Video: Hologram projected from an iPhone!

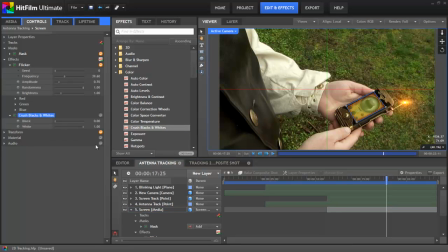I'll add that on, and then if we just bring the whites down, you can see how the brighter areas of the layer brighten up there. Somewhere around 55 does nicely.
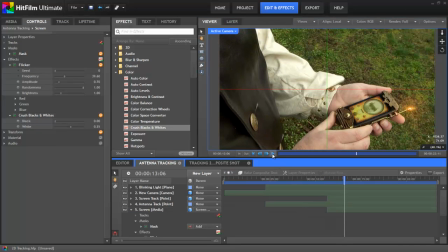Now if we play through, let's deselect that, and that screen is now blending much more convincingly onto our prop.
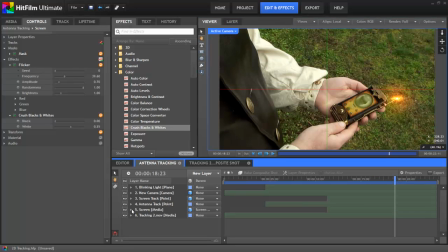Now we need to duplicate the screen layer to create our projection. I knew going in that we'd need several copies of this screen layer to create the final effect. And so by adding some of the effects to the layer before I duplicate it,
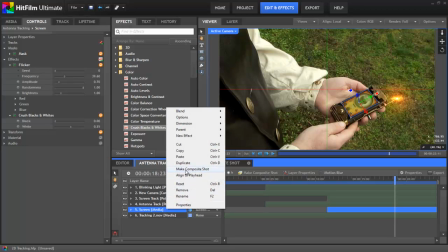now when I duplicate the layer, all of the adjustments that we've made will already exist on the copy.
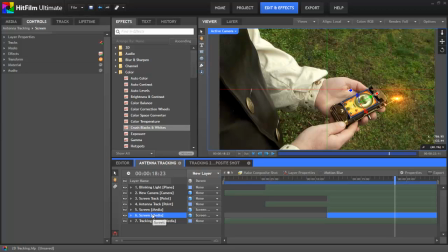And so it saves us having to repeat all of those steps for each copy that we create. All right, I'm going to rename the copy to projection so that we can tell the difference between the layers. And then I am going to parent this layer to our screen layer. and you'll notice right away that it seems to not line up properly.
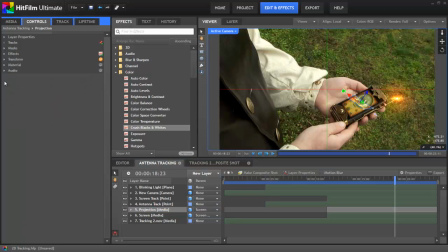So we need to adjust the transform controls of this layer so that it does. In our 2D tracking tutorial, we added keyframes to the position and orientation of the original screen layer. But since we're parenting this layer to it,
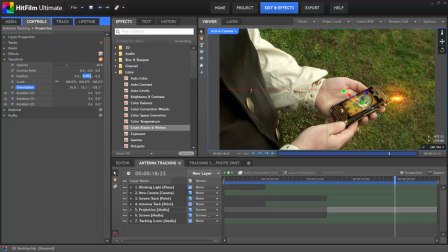we'll want to remove all those keyframes and then just zero out the position and orientation properties for this layer. And now you can see it lines up perfectly with the original screen layer that we created. So next, we can take our projection layer and we're going to move it up. I want to raise it on the Z-axis by 250.
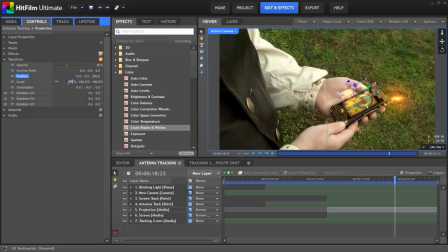And then we're going to increase the scale to double what it is right now. And there's the basis for our holographic projection. It's a good start, but now we need to make a few adjustments to improve the look of the effect. First, on the mask, I'm going to decrease the expansion.
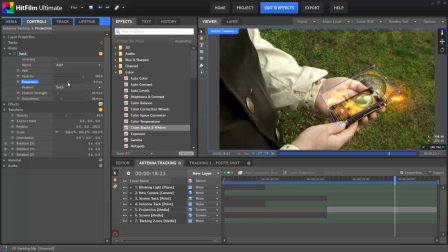I'm going to bring it down to -8. And that's just going to bring the edges of the effect in a little bit. And then I'm going to increase the roundness as well, just to soften the edges and the corners a bit further. So that gives us a pretty good start for our hologram, but it could still benefit from some more richness and contrast.
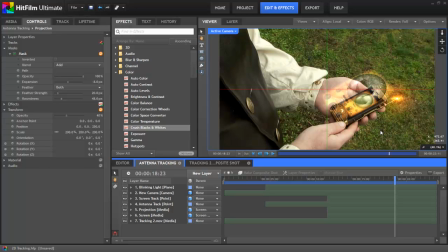A large part of the issue is that by using the add blend mode, we've removed all of the blacks from our projected image. So all of the areas in that screen layer that had dark colors have basically just become completely transparent. So to add some of those blacks back in, I'm going to create another copy of this projection layer.
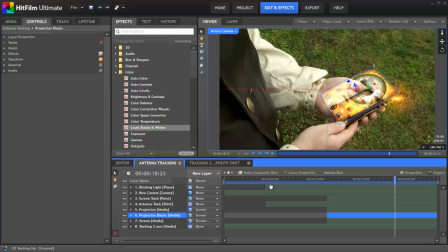I'm going to rename this one so we can distinguish between them. And I'm going to change the blend mode of this copy to multiply.
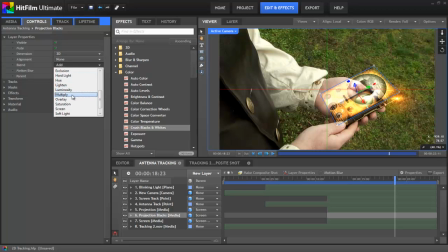And that's going to remove all the light areas and just leave the darks.
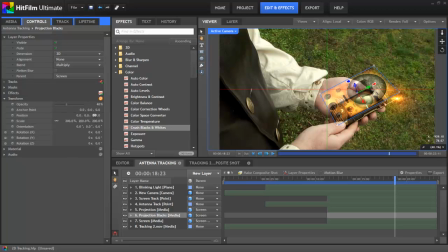If we shift this layer down a bit, so it is below our main projection layer, maybe set the Z depth to 245 instead of 250, then it allows the brighter layer above to build off of it and gives more depth to our effect. Okay, let's switch back to our projection layer.
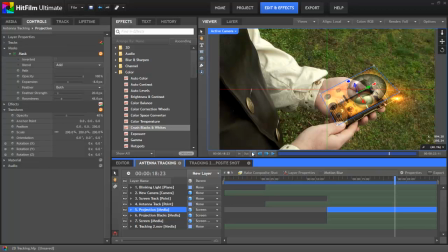And I want to add a glow effect to this to help brighten it up and give it more of a holographic appearance. So in the stylize folder, we'll drag that glow effect onto our projection layer.
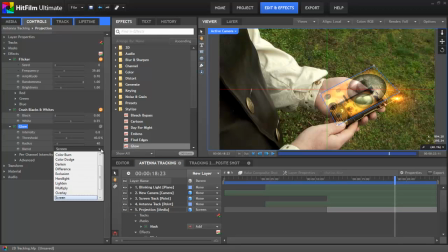And for the glow, I'm going to set the blend to add just to make it a little bit more intense.
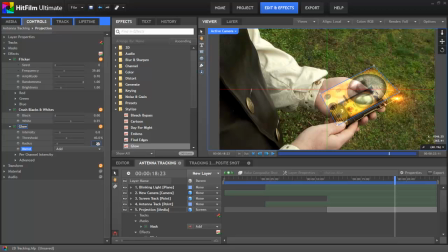And reducing the radius a bit to around 20 restores some detail to the image that the glow is blurring out. Now I want to make the highlights in that projected image a little bit brighter. So I'm going to duplicate this projection layer once again. I'm going to delete the glow off of this layer.
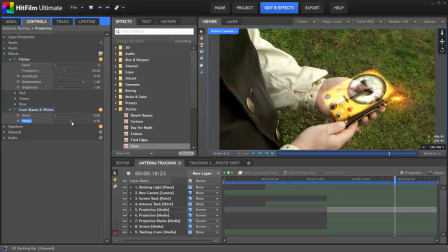And then in the crush blacks and whites effect, I'm going to adjust that so that only the highlight areas of this layer are affected.
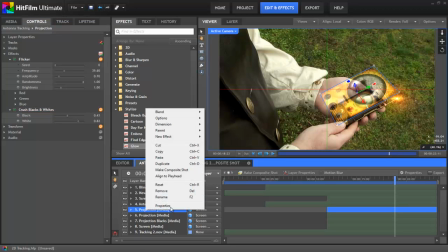So let's rename this copy to projection highlights.
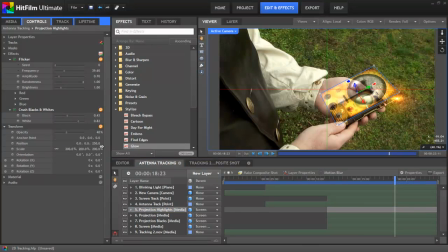And then I'm going to adjust the Z setting on this one to 255, so it's up above our main projection layer just a bit. And that gives us three different layers to give some nice depth to the effect.
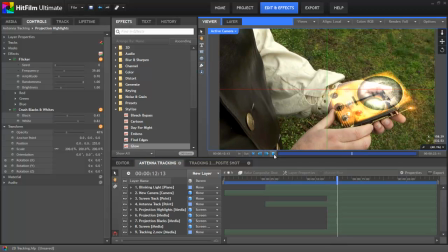So now if we play that back, you can see it's looking pretty good.
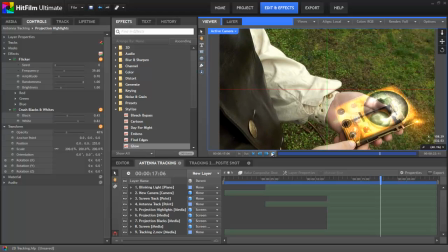But the flicker is a little bit too intense now, with all of those layers flickering together.